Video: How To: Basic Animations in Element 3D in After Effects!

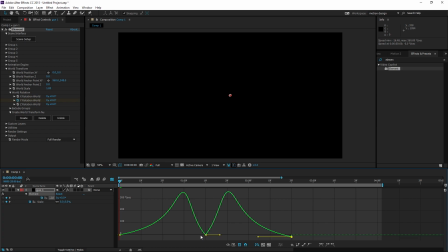Do the same for this one, just make sure it's kind of mirrored. Then we want to drag this one up, and we want to drag this one up. And we're gonna drag this to the side and this to the side, maybe this a little bit back so the peak isn't too extreme.
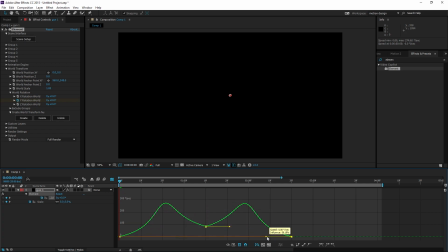You gotta just mess around with the graph settings. So basically what this does, it starts off slow, then it sort of speeds up, then it has like a peak, then it slows down. And in the middle, there's of course the gun in the middle, then it's really slow.
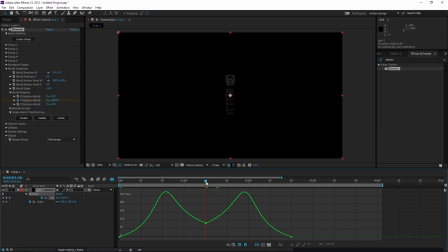Here you can maybe add like a shooting animation, like what I did in my cover art thingy. And then it speeds up again and it rotates back. So let's try and preview this.
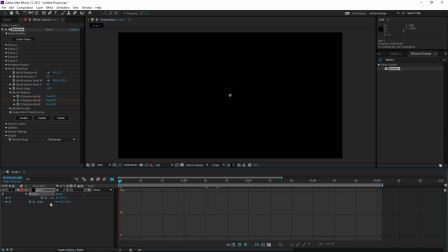yeah, that's all right, I guess. It's still not really fast, so we're gonna improve this a little bit. We're gonna drag these to the right, so it's a bit faster. Let's do this even more. But you still have to make sure it's like the speed is sort of balanced, if you know what I mean.
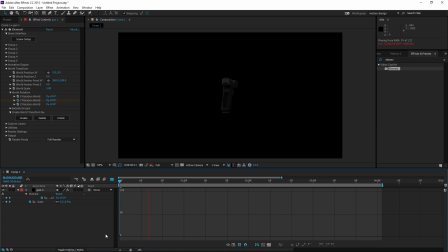It doesn't have to be extreme. That's pretty nice. That's looking clean. So what we're gonna do next is we want to make sure we check our keyframe for when the gun is like
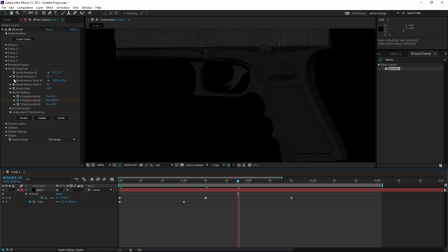precisely like horizontal in front of us, so we can see this hole. We want to place a keyframe for the Z axis and the XY axis. And we want to place a keyframe at 1 second, and we're gonna place some more keyframes.
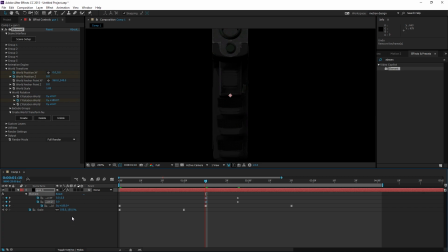If you want to open, oh shit, I deleted keyframe there by accident. If you want to open up all animated properties, you have to select the layer and press U, by the way. Because as you can see, the anchor point of the layer is not here. So what we're gonna do is we're gonna put the layer down a little bit.
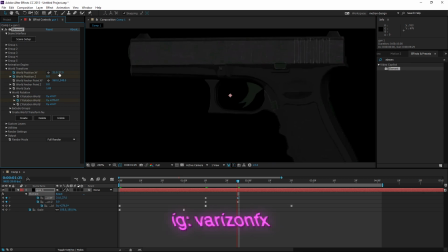What we're gonna do with a sort of special easing method, so you do not notice that a gun is weirdly moving like down and shit. We're gonna set this to
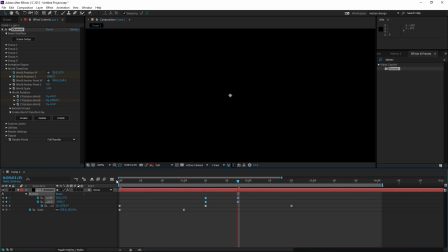-2666.6667. Gonna select these keyframes and animate them, drag them to the right.
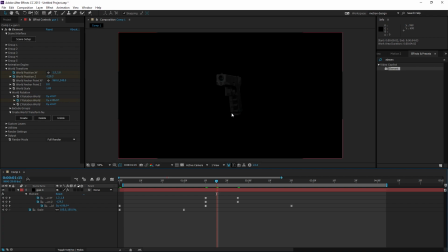There we go. So basically, what this does is zooms in through the gun whole thing. As you can see, that's looking pretty slick. Gonna press Ctrl Shift D, and we want to delete the upper layer, so we just have this little cut off.
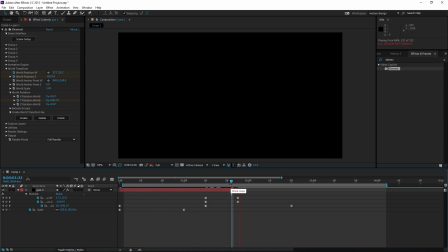As you can see, let's preview this. That's looking pretty simple, pretty slick. So we're gonna duplicate this right now, and I am going to put it under here.
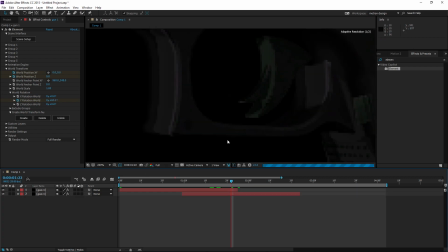And what we're gonna do is make sure you can already see, kind of, oh shit, already kind of see the gun coming up. So it's really a, like a nice loop and shit. Let's run preview this.
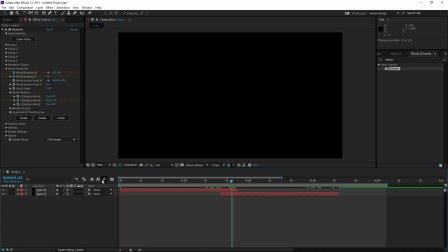Yeah, and basically that's what I did. And I just created the GIF, doing this multiple times. Make sure you are consistent with how many keyframes you put here, so it's looking like a better transition.
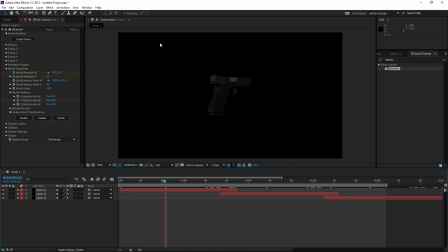And then as final effects, I added some grain to the entire thing. I added cross blur.
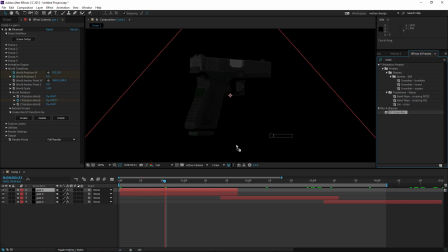I duplicated this cross blur and put cross blur on the bottom layer for like 50 50. Set this to screen and turn down the opacity to like 50.
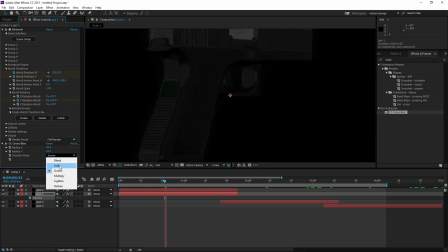So it's not, oh no wait, I set this to add, I think, I'm not sure. Anyways, it doesn't really matter. Oh wait, what I did first is I added a fill.